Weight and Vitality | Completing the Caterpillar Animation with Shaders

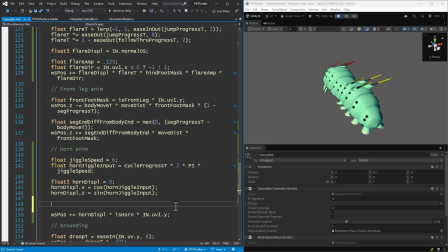And let's also add an amplitude to this. So we can say like 0.25, let's say. Okay, so we've got kind of a decent baseline here. Now let's improve this a little bit. Here, right, we see this kind of line down the body.
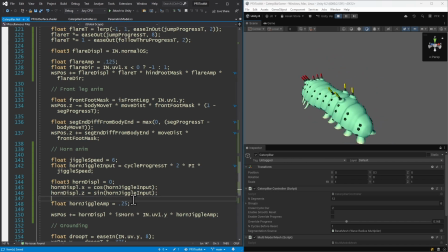I'd like to see the jiggle kind of move in different directions depending on which side of the body that it's on. Okay, so we can just flip the sign of this, kind of like what we did with the flare, but we'll use our world space position, X, to reverse the input.
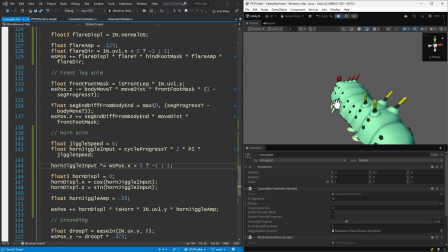Okay, so I think that kind of adds some breakup to the motion. We don't get the exact same movement on every horn. Let's keep going with that. So as we go back to front, let's add some offsets here to our input.
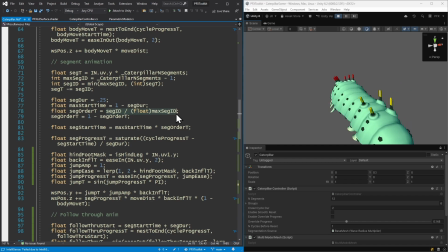We can take like our segment order T, which is like that linear value segment by segment as we go back to front, 0 to 1.
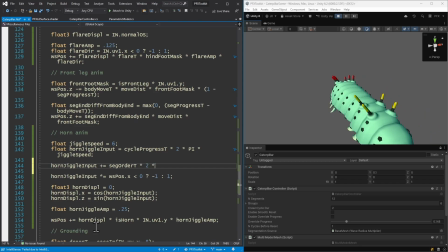So we could add that in and take like a full cycle offset from back to front. Okay, let's add a lot more of an offset to that. So we can double that, and that's a little bit better.
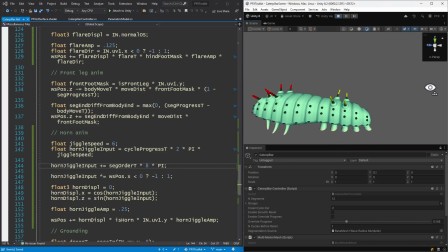Let's do it again. And I think this gives us a pretty nice baseline jiggle animation that we can now start masking out, like with the timing of the jump.
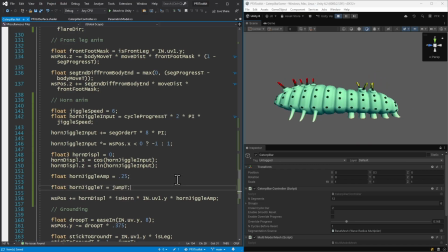Okay, so if we use our jump T, which is telling us how far we are off the ground, we should only see the jiggle when we're off the ground. First, we have to make sure we actually multiply this in, right? Okay, so I think this looks pretty good in the back.
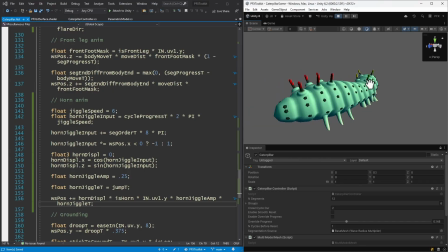Let's just focus on the back for now. So as the segment comes off the ground, right, we're seeing that sort of jiggle, but it just dies immediately when it gets back to the ground. So let's also add our jump progress, which will go from 0 to 1 and stay at 1.
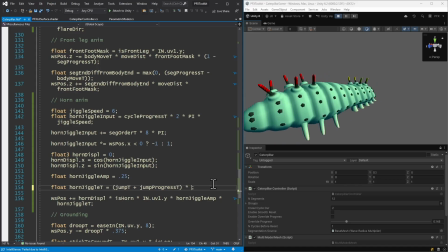And then we just need to kind of transform this back to the 0 to 1 range. Okay, so this should give us more of like a sustain to our jiggle. And I think that is working as intended, but our jump progress will just stay at 1. So we need to reset this back to 0, right? If we turn on the smooth reset, we can see we need to reset our jiggle back to neutral.
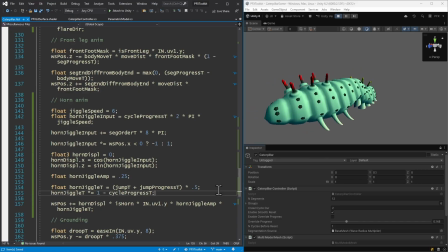So we can multiply in 1 minus our cycle progress. So as we complete the cycle, we'll go back to 0 on our jiggle. And I think that also kind of takes care of those front horns moving so much too. So now I think maybe we could increase the amplitude a little bit, but this is a secondary motion.
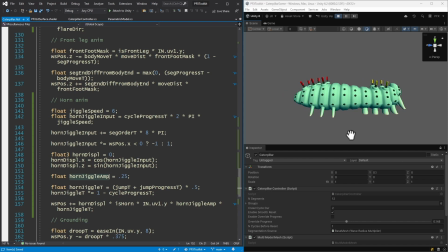So right, I think we want to just use these horns to accentuate the segment animation, which I think it's working pretty well.
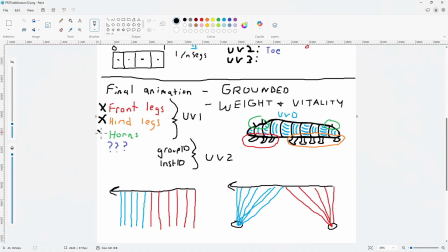So I think we can check off our horns, we're done with those, and move on to this final mystery element,
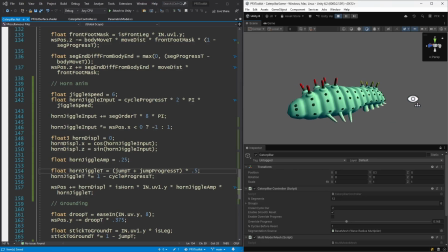which is that this caterpillar, as it's walking, is just looking straight ahead. It looks kind of robotic.
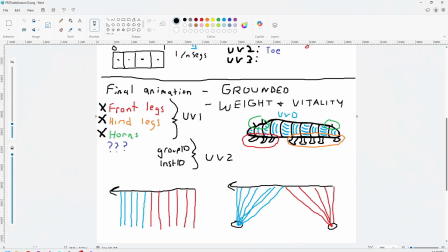And so I want to add some life, some vitality to this, right? By just having the caterpillar glancing around as it's walking.
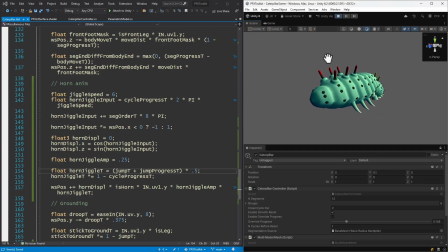So it'll look side to side and up and down. Okay, so let's create like a look around animation section. And we'll start by saying just our look around mask will be, we only want this to affect the front of the body. So that would be 1 minus our body UV, okay?
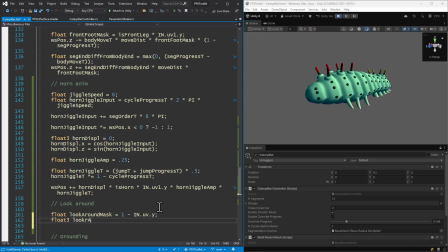And we want this to be offset in both X and Y, right? So we can make this as another like 3-dimensional displacement. And then we'll just add that to our world space position. And we'll multiply our mask in. And then let's figure out what's actually going to go into this displacement.
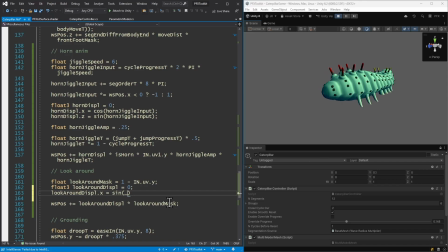And we can start with something like sign of time so that we're not kind of tethered to the cycle repeating, right? We'll have some like variation from cycle to cycle here. And let's try to get a little bit of a better look at this. I think that we're applying this to too much of the body, right? We just want this to be in the very front.
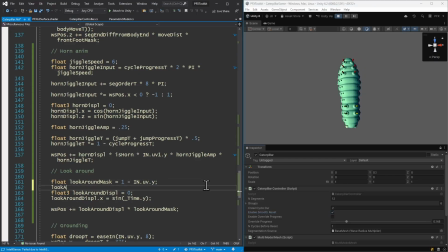So let's apply some easing to our mask. So we use ease in, right? So this way, and we'll use a kind of a high ease power. So we're only getting the very front of this, right? Ease in will kind of make sure that we are at 0 most of the time.
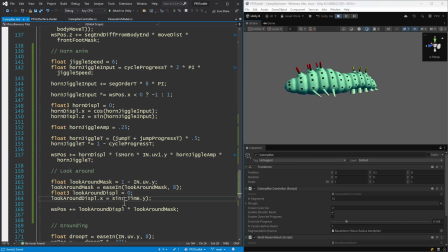And let's also just make sure we don't add a new slide to these front feet because we are in the front of the body. So we can take 1 minus our front foot mask and add that to our look around mask.